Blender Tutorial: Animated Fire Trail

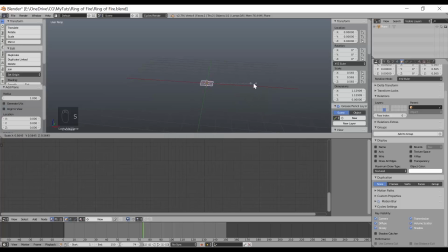[33:22]
So in this case, you may have seen me do this before again, but I use a plane just like that I use two different particle types and I'll go through this kind of quickly I'm gonna apply the rotation and scale I'm gonna add
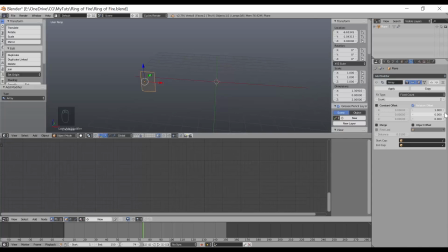[33:40]
a ray modifier and separate a little bit and it doesn't really matter how many here I'm just gonna go with about 12 all right I'm going to go into edit mode and I'm gonna do a two loop cuts there
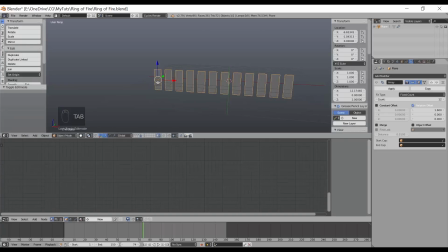[33:58]
I'm gonna escape out of that go back in object mode then I'm gonna add a displace modifier with noise or clouds I guess in this case using a hard surface or hard
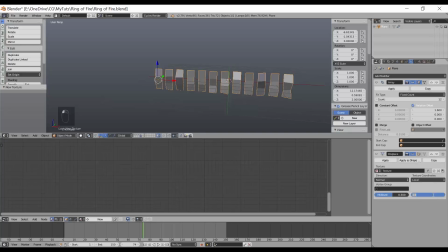[34:15]
noise type I should say and then a strength of two and this just gives me some kind of erratic displacement texture in fact i'm going to create an empty
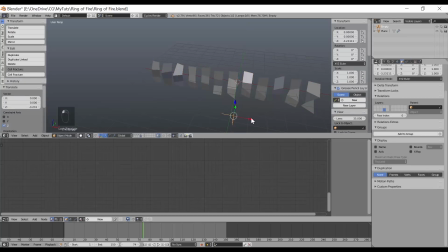[34:27]
let's move that forward actually i moved it down doesn't really matter let's move it up here and i'm going to control the displacement based
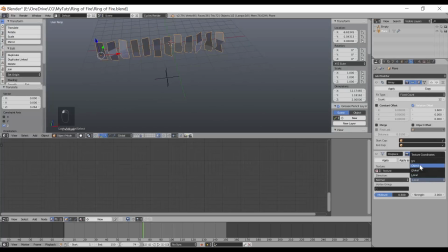[34:40]
on that empty which means to change this to an object and select my empty and then that way if i'm looking for some variation not that
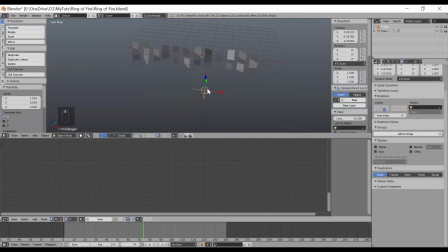[34:50]
it matters at that point just move the empty around i'm going to go ahead
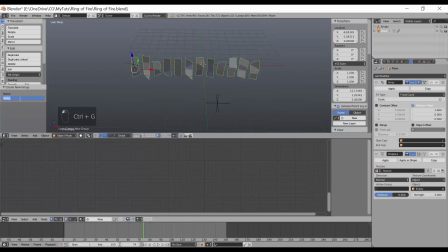[34:54]
and take the dust particle and i'm going to hit ctrl g and i'm going to put it in a group called dust now this is the
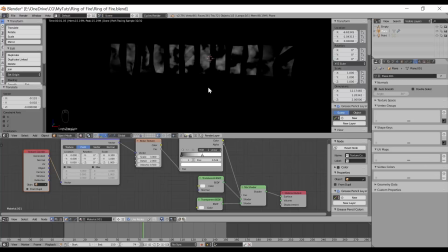[35:02]
the node setup that i ended up going with for the dust particle and ash particle materials now this is a little different than the previous dust tutorial that i've done and i really like this combination of translucency and transparency in order to not only give that translucency of course to the the
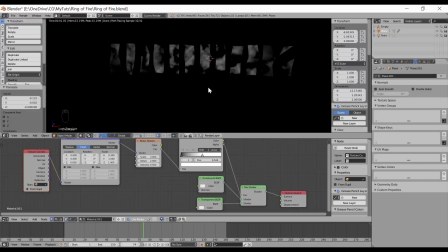[35:18]
dust and ash but also give me a little bit more variation in the shape using that transparency node now to do this i did have to alter with a vector mapping node the x scale just a little bit just to get this particular look because it looked a little bit too stretched without that of course the
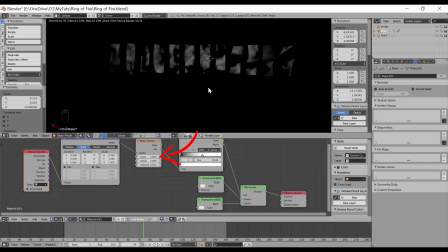[35:35]
noise texture went a little bit larger using a value of three on the size but really the what sold it to me was the the color ramp and bringing in the whites in order to make more of the particle transparent and give this particular look so really
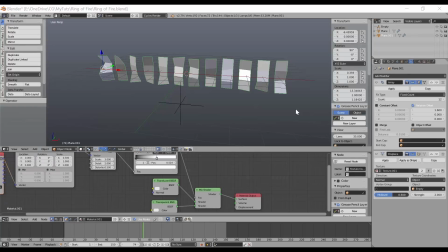[35:51]
a good place to start playing around with the the look that you want here now that I have this object assigned to a group and I have a material assigned now I'm ready to split this object into separate objects so in order to do that the first thing I have to do is to apply the array modifier.
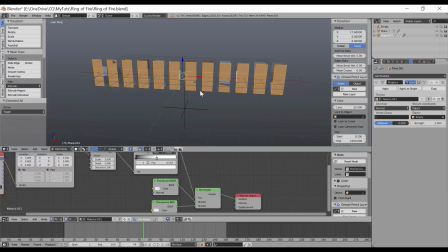[36:08]
Then I'm going to go ahead and tab into edit mode, hit A until everything is selected, and then P and separate by loose parts. Now I tab back into object mode and now I can select each one of these as they are a separate object, but now each one of them already has an assignment into the dust group and they're all assigned that material.
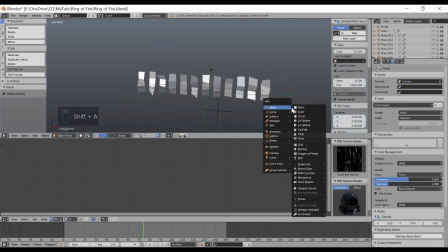[36:28]
I'm going to create one more particle type and we're going to make this an icosphere.